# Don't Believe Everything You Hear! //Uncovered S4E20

Welcome back to my series, Dance Mums Uncovered.
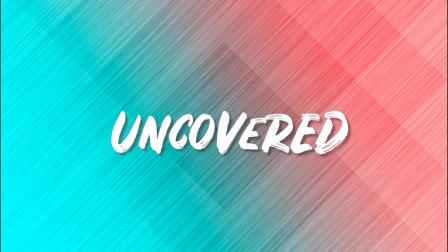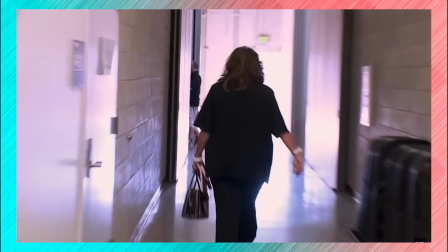[0:09]
It's about time that we do a deep dive into how sound effects,
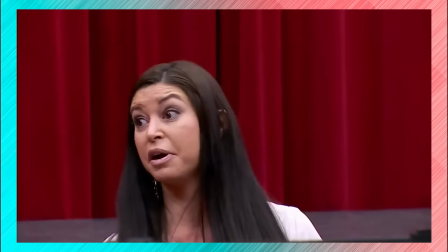[0:13]
frankenbiting, Foley work, and other shady audio editing was used to try and twist our perception of reality.
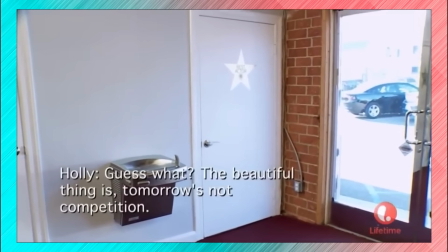[0:20]
We'll also be looking at what it was like on set to have production constantly eavesdropping on the cast and forcing them to recite pre-written lines.
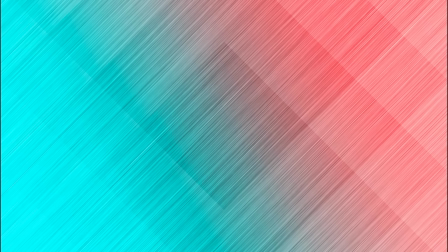[0:28]
Because there was much more to the Dance Mums audio than the producers cared to show. Feel free to share your thoughts on the following evidence.
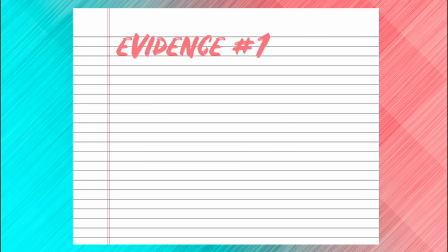[0:38]
First, let's look at sound effects.
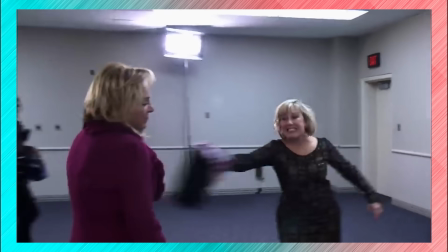[0:40]
The editors mostly used sound effects in order to make scenes more dramatic, but sometimes they also used sound effects in order to change storylines.
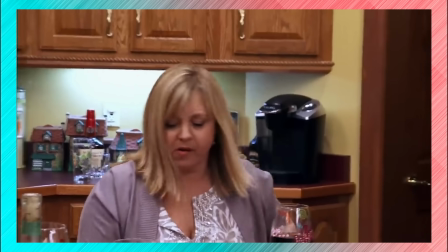[0:48]
For instance, Christi says that in Season 2, Episode 19, Leslie threw her microphone pack onto the floor.
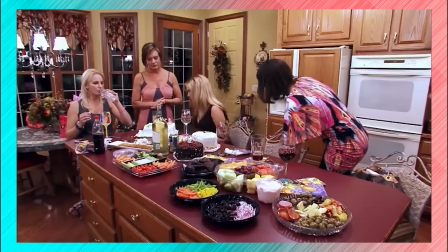[0:55]
The producers wanted to cover up the fact that this was a piece of production equipment and avoid breaking the fourth wall.
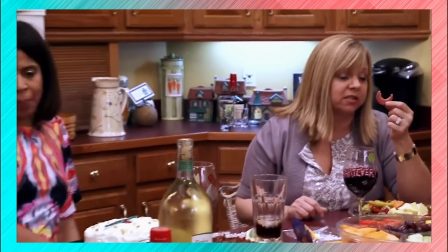[1:01]
The editors decided to add a sound effect of a glass shattering in the hopes that the audience would assume Leslie threw a glass instead.
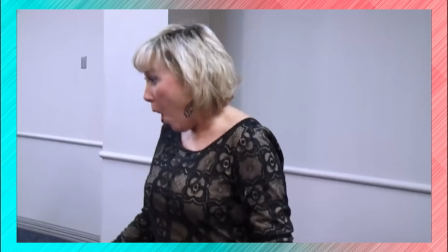[1:08]
Cathy claims that it really frustrated her to watch the scene where she hits Abby with her purse,
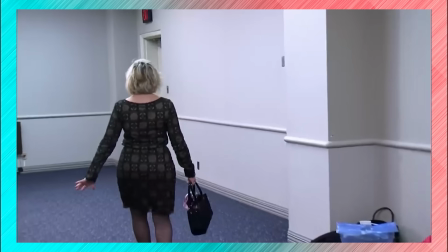[1:13]
because production added a dramatic sound effect in order to make it seem like she hit Abby harder than she really did.
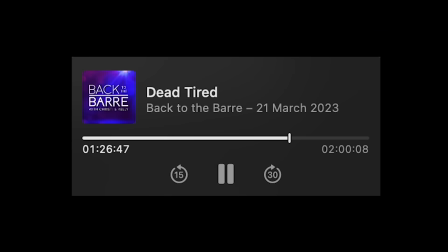[1:20]
It says here that Leslie throws a glass at the wall? No, you know what Leslie threw? Her mic pack. She took her microphone off and threw her microphone.
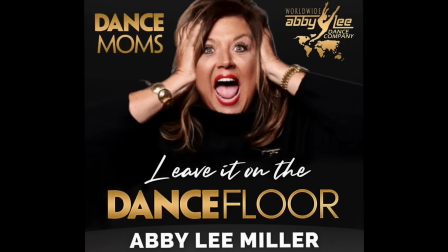[1:28]
The sound effect of that purse hitting you is awful because it's like boom. And I'm like, oh, come on. It was a swat.
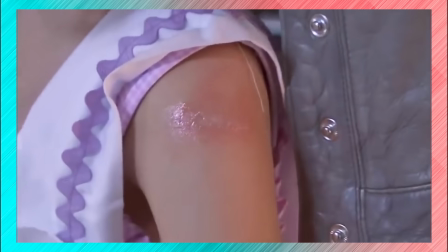[1:38]
And when Paige got hurt in Seasons 1 and 2, the producers added sound effects to make her injuries sound more dramatic.
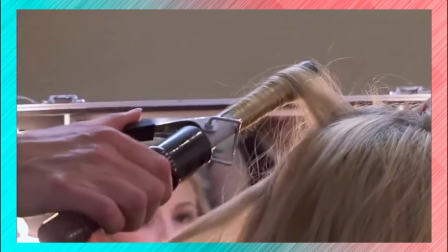[1:45]
She and Chloe have explained that the sizzle of the curling iron in Season 1,
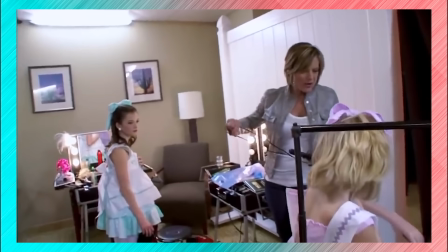[1:49]
Episode 1 was a sound effect added in post-production and was not actually real.
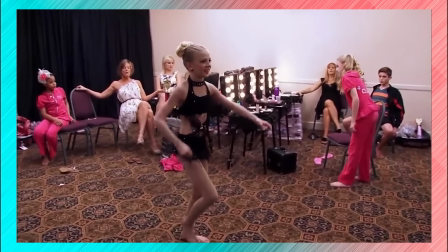[1:54]
Christi and Kelly have confirmed that when Paige broke her foot, they also added a sound effect that sounded like a bone crunching.
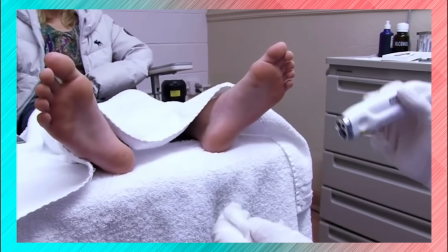[2:02]
Production even added a zapping noise to the clip where Paige gets her warts burned off, in order to make it seem more dramatic and painful.
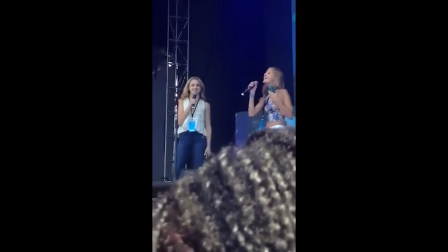[2:10]
Paige once got burned by walking into her curling iron. But when they showed it on the show, they made it seem so much more dramatic.
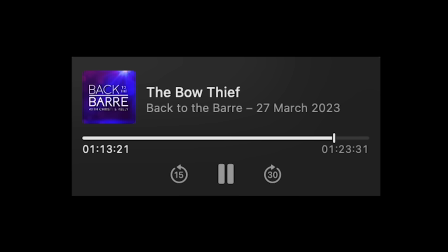[2:17]
They had like a sizzle and stuff. Shockingly enough, that bone crunch noise was a sound effect. The doctor starts zapping the warts with the most aggressive sound effects.
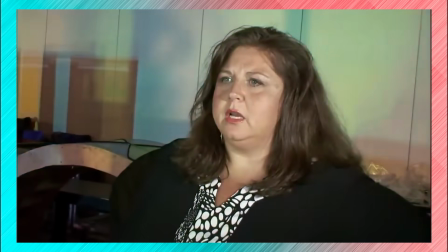[2:28]
Even cheering was occasionally edited into episodes. In Season 1, Episode 1, cheering noises were edited over the entire group dance,
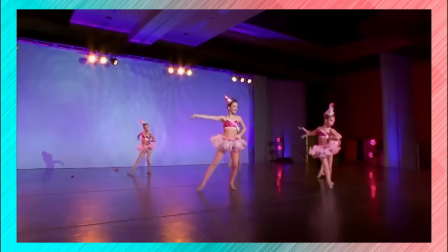[2:36]
and yet every time they cut to the audience, everyone is just sitting there quietly watching.
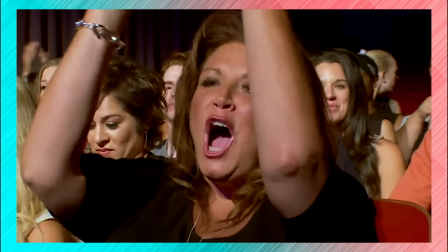[2:42]
And on Lifetime's YouTube channel, they use the exact same audio clip of an audience cheering again and again after dances.
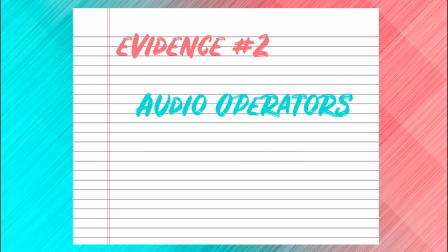[2:50]
Next, let's explore audio operators. On the first day of filming Dance Mums,
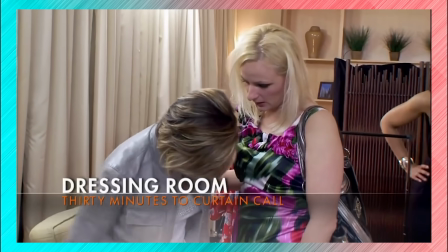[2:56]
Christi says that a sound operator told her not to worry about the microphones because if they weren't near the cameras, they couldn't be heard.
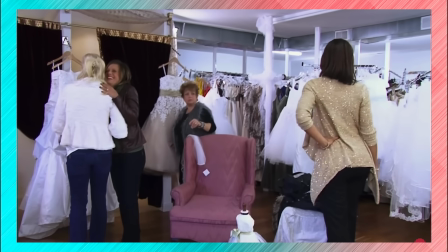[3:03]
She quickly found that this was an absolute lie, and that production could listen to the cast at all times.
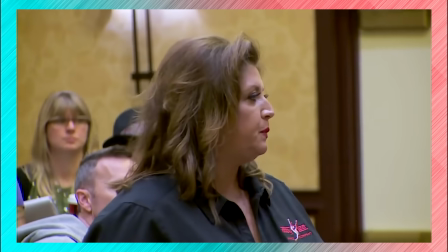[3:09]
Abby says that sometimes while she was wearing a microphone, she would be overheard talking about super talented students from other studios.
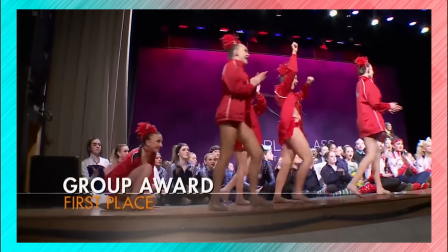[3:17]
Then all of a sudden, the producers would contact these kids and they would be asked to compete against the ALDC.
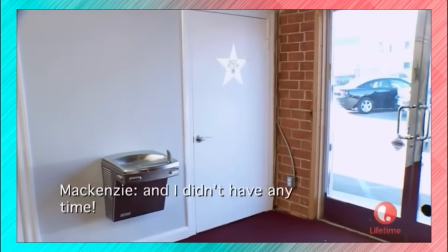[3:23]
The audio operators would apparently listen to the cast when they used the bathroom, and could sometimes hear the cast's hearts beating.
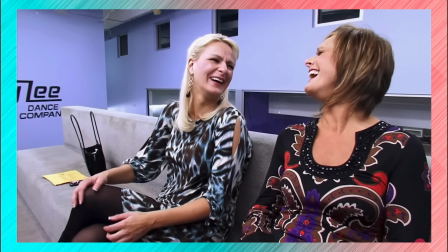[3:31]
Christi and Kelly say that during filming they used this to their advantage, telling production that they wanted cocktails by speaking into their microphones.
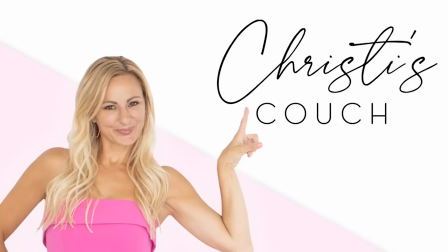[3:40]
For the very first day I was ever filmed, the sound person who worked with me that day said, "Don't worry, if you're not near the camera, the mics can't hear you." That is not the case. You guys would have to follow us in the bathroom at times. I can literally remember you saying something like, "I need to turn down your mic. I can hear your heart beating." And we love them, and they're so good. They would pick up on They that. would hear it, call them.